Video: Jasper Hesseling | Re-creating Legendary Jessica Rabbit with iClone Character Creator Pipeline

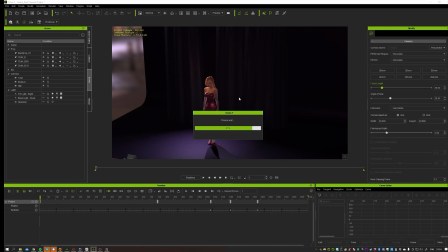(12:49)
i didn't have any time to actually build a whole theater or a club so and i knew i was gonna focus on the face a lot because it was a lip-syncing contest computer says no here we go
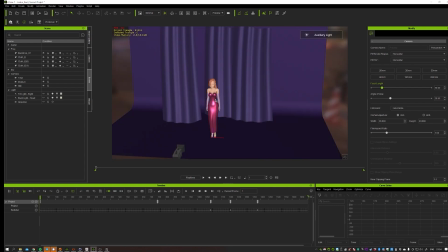(13:05)
so there's still I can turn on the the auxiliary light to actually get some
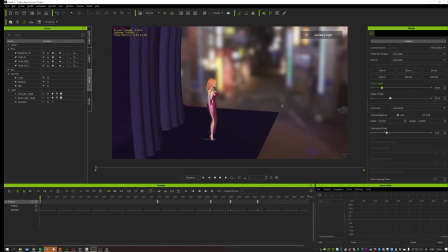(13:10)
more detail in here so what was really important is actually
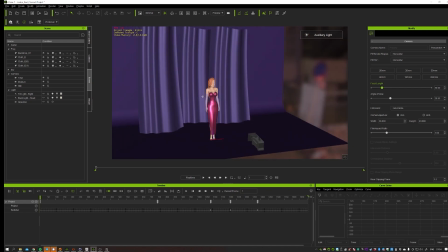(13:16)
that you start with the character and block the animation and create that and once you've done that you can actually create like camera so I
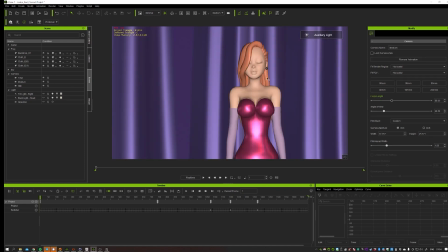(13:26)
started with a medium so then i knew what i needed for the background which was pretty minimal
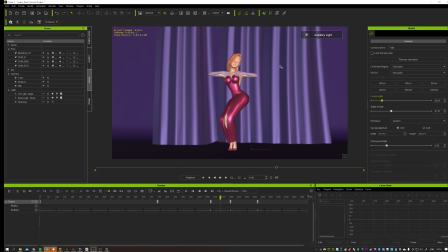(13:32)
as well which is in this case a total view but i had a lot of darkness in there as well
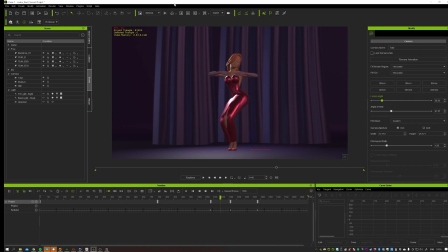(13:38)
so it was actually quite forgiving to actually use only basic message in the background and i think i even used like the meshes that were inside here and to actually mock up like
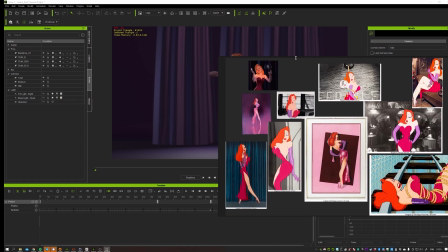(13:54)
these kind of curtains so I got my inspiration from there and with a little clever lighting
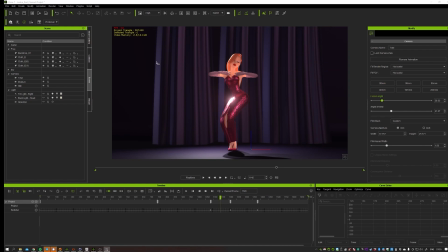(14:03)
you can actually you know just use the darkness I mean no light is lighting as well and of course now you have like the PBR is going on in here and which is really nice and when
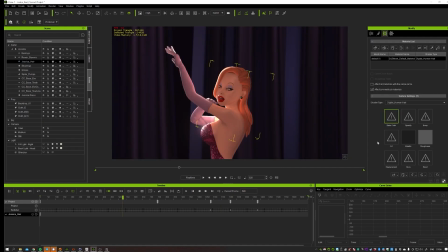(14:15)
I go in here I have no textures whatsoever I just used the shader change the tangent type to a green color and I use like a diffuse color and play it around with the settings in here with the hair system which
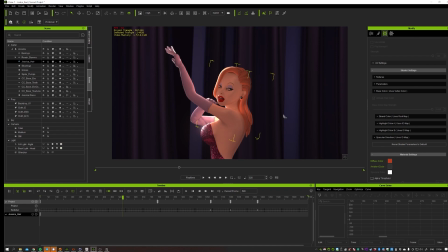(14:33)
is pretty awesome of course I used an HDRI in the background
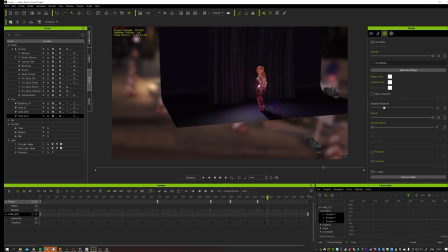(14:38)
to actually get some nice reflections going on in the dress but the main lights are
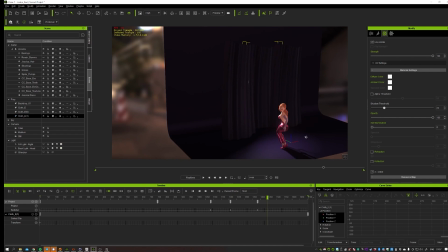(14:47)
in the scene as you can see I use a very strong key
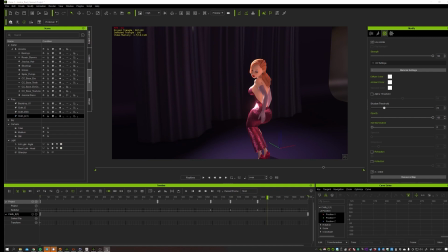(14:53)
rim light to actually create this whole stage scene a bit
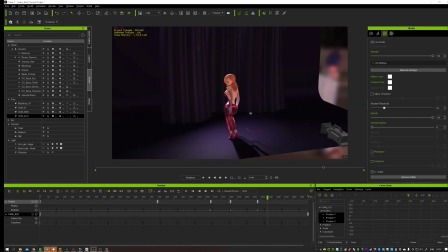(15:00)
like a spotlight that she that's following her around and I use some minimal lights to actually let me show here to fill in some of the stuff this is the rim light and this is the fill light to actually
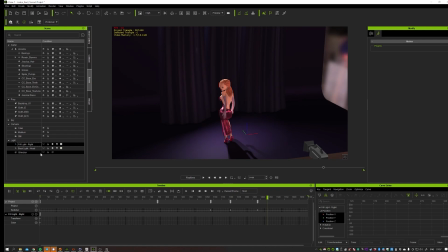(15:19)
this is actually behaving as a rim light as well but the GI anchor actually yeah the GI is actually filling up the rest to get the show the soft shadows in there and to get the look and feel.
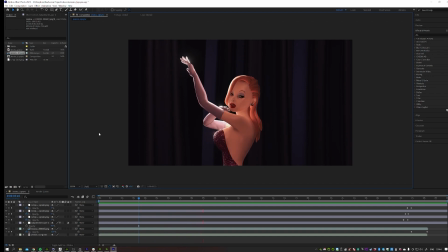(15:36)
So once I was done with animating in iClone, I rendered the whole thing and it gave me a PNG sequence. I would have preferred an OpenEXR 32-bit so you can actually tweak the colors a bit more, but for now it was okay.
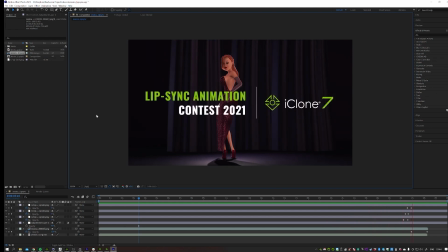(15:55)
And what I did in After Effects is actually bring it back to 24 frames per second and so that the animation was really looking choppy and fit the whole style a bit more
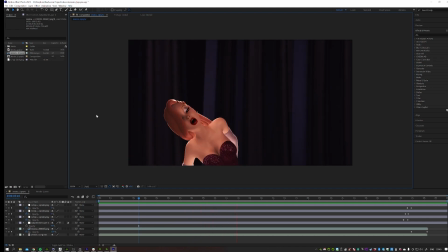(16:09)
and i tweaked the colors a bit of course and that's it and it's quite amazing that you can actually get results like this in like two weeks of production time and looking at the the whole finished thing in two weeks it's it's quite amazing